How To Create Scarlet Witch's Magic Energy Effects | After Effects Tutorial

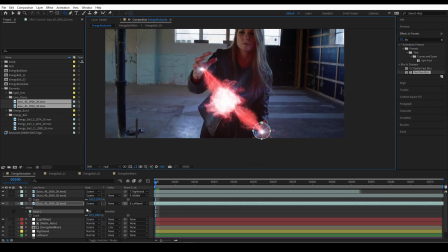And then I rotoscope the lens flare to limit the artifact's glow, just to make it a little nicer.
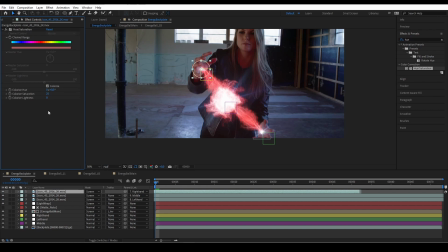And then I color correct them using hue and saturation to make it look red.
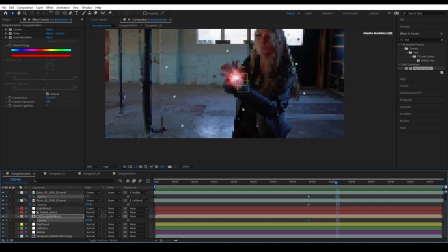And then I animate the opacity alongside the energy ball comp and made it fade out as she closes her hand.
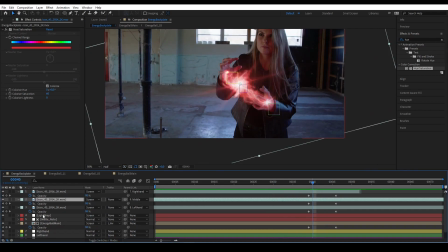And then we want to make sure the lens flare is rotated behind the hand.
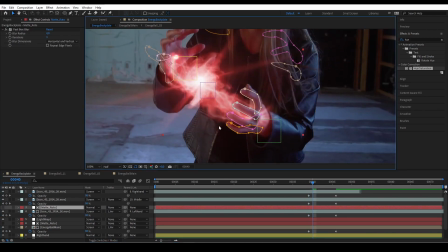So here I just copied the roto mat and then I extended the roto a little bit because the glow artifact is leaking through the hand.
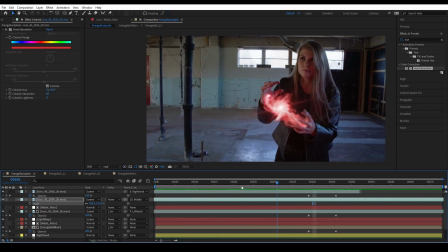And now this is what we have. Awesome.
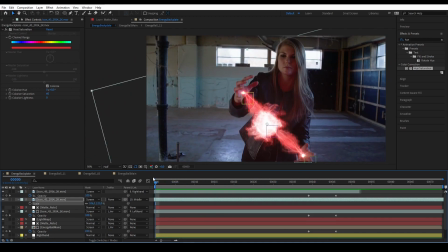Next, to add more life to the energy ball, I'm going to add a smoke trail effect using ActionVFX energy burst elements. So, first to do that, we are going to drop our energy burst elements to the comp.
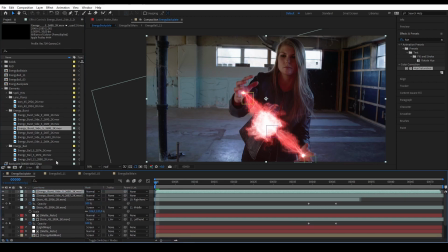I am using energy burst side 4, 5, and 6. Now we are going to arrange them to make them look like a smoke exhaust trail coming out of the energy ball. I use this energy burst side 4. Adjust the timing a little bit to find a frame where the smoke looks more dissolved and spread out.
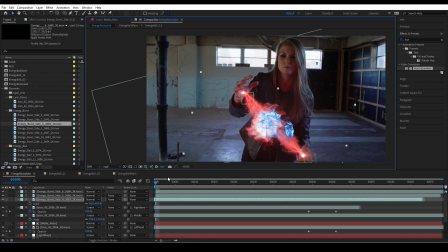And then placed it on top of the energy ball in a way to make the burst direction looks like it's an exhaust smoke from the energy ball.
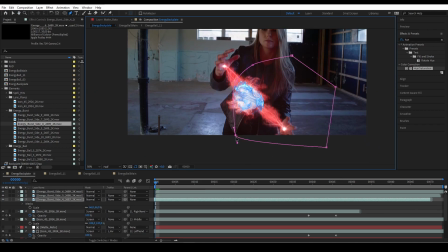And then, you want to roto the beginning part of the element and feather it out, so now it looks like it's emitting from the ball.
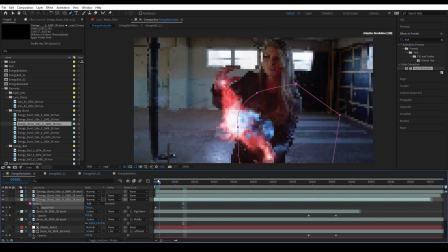I animated the roto mask a little bit to follow with the ball movement, and then changed the transform mode to screen.
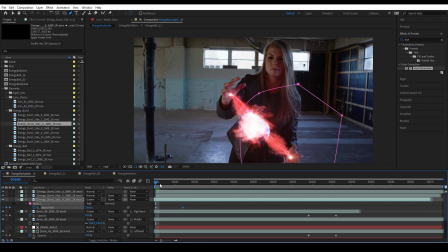And then you want to do the same with the other energy bursts.
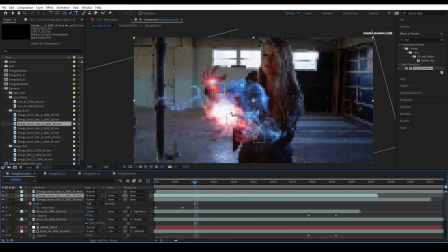Like for example, now the ball goes up, I put this energy and rotate it downwards.
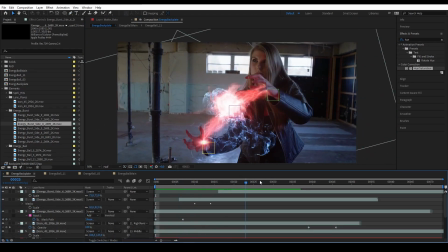And then after everything is lined up,
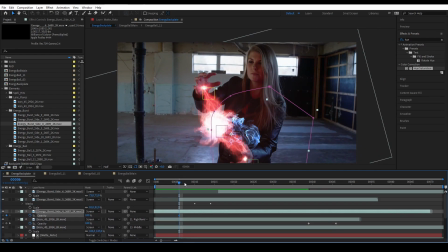you want to play with the individual opacity to make the smoke bursts fade out so it doesn't stay visible forever.
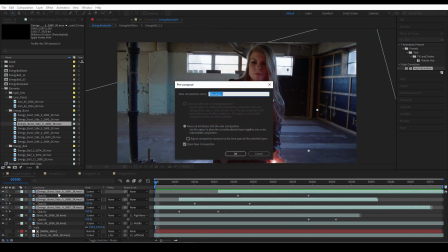Okay, once you're done, pre-comp the energy burst smoke, and then color it.
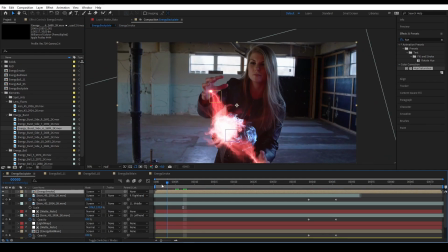First, change the comp into screen and add a hue and saturation. Set it to colorize like before, but now we have a white highlight on our smoke. So to get rid of that, add a tint, change the white color to basically the closest to the original blue color.
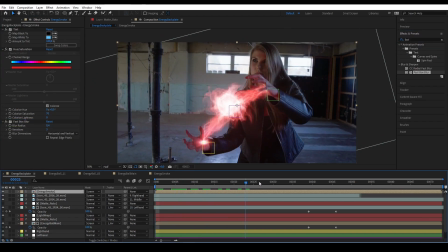I've added some blur. And now you have it. Next, I want the smoke burst to be tracked into the scene.
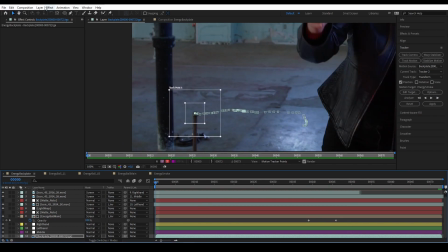So I motion track this pole behind her and then use the track information to track our smoke into the scene.
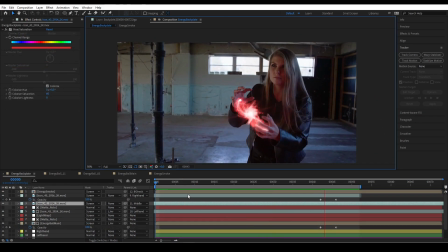Great! Now, we want to add some energy glow to help blend the scene together.
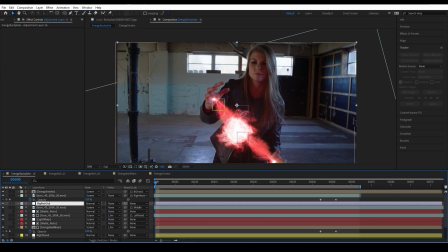Once again, I will be very brief on this, but it is very simple.
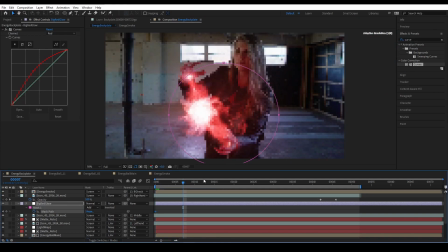All I did was just creating adjustment layers and then added some red curves on them, mask out the area where I want the glow to be.
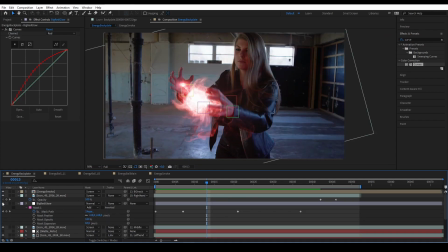So I created one big glow for the overall glow,
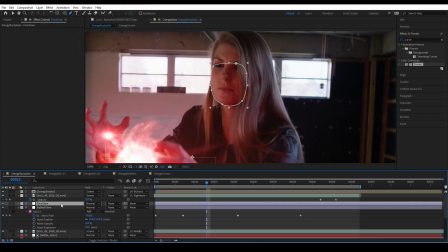and then I also added another glow on the face with an addition of After Effects glow effects,
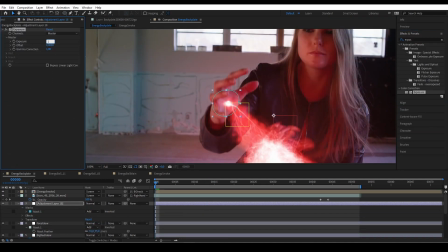and then I also added glow on the hand.
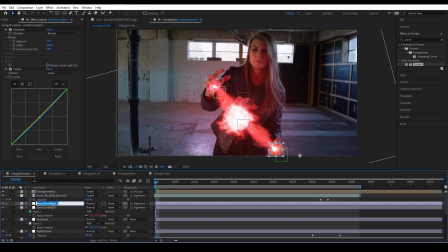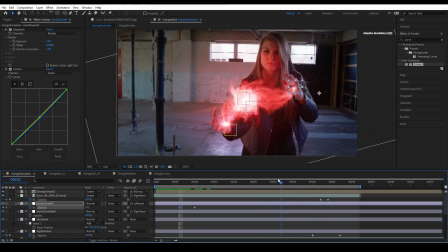Awesome!
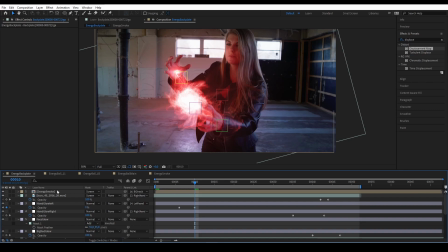Now, finally, we are going to add a displacement noise to the energy ball to make it look more powerful.
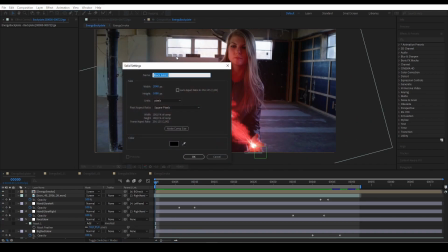So first, what you want to do, you want to create a new solid, name it fractal, and then you want to add fractal noise.
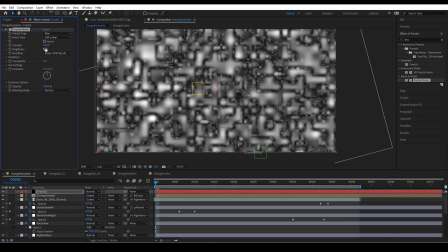And then you want to set the fractal type to max, and the contrast to 190, and then the scale to 55.
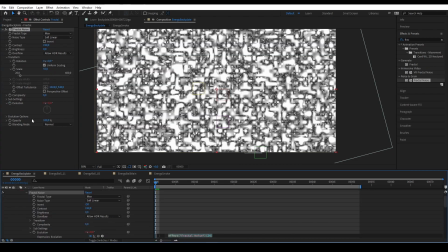And then for the evolution, you want to alt click and add expression time times 250.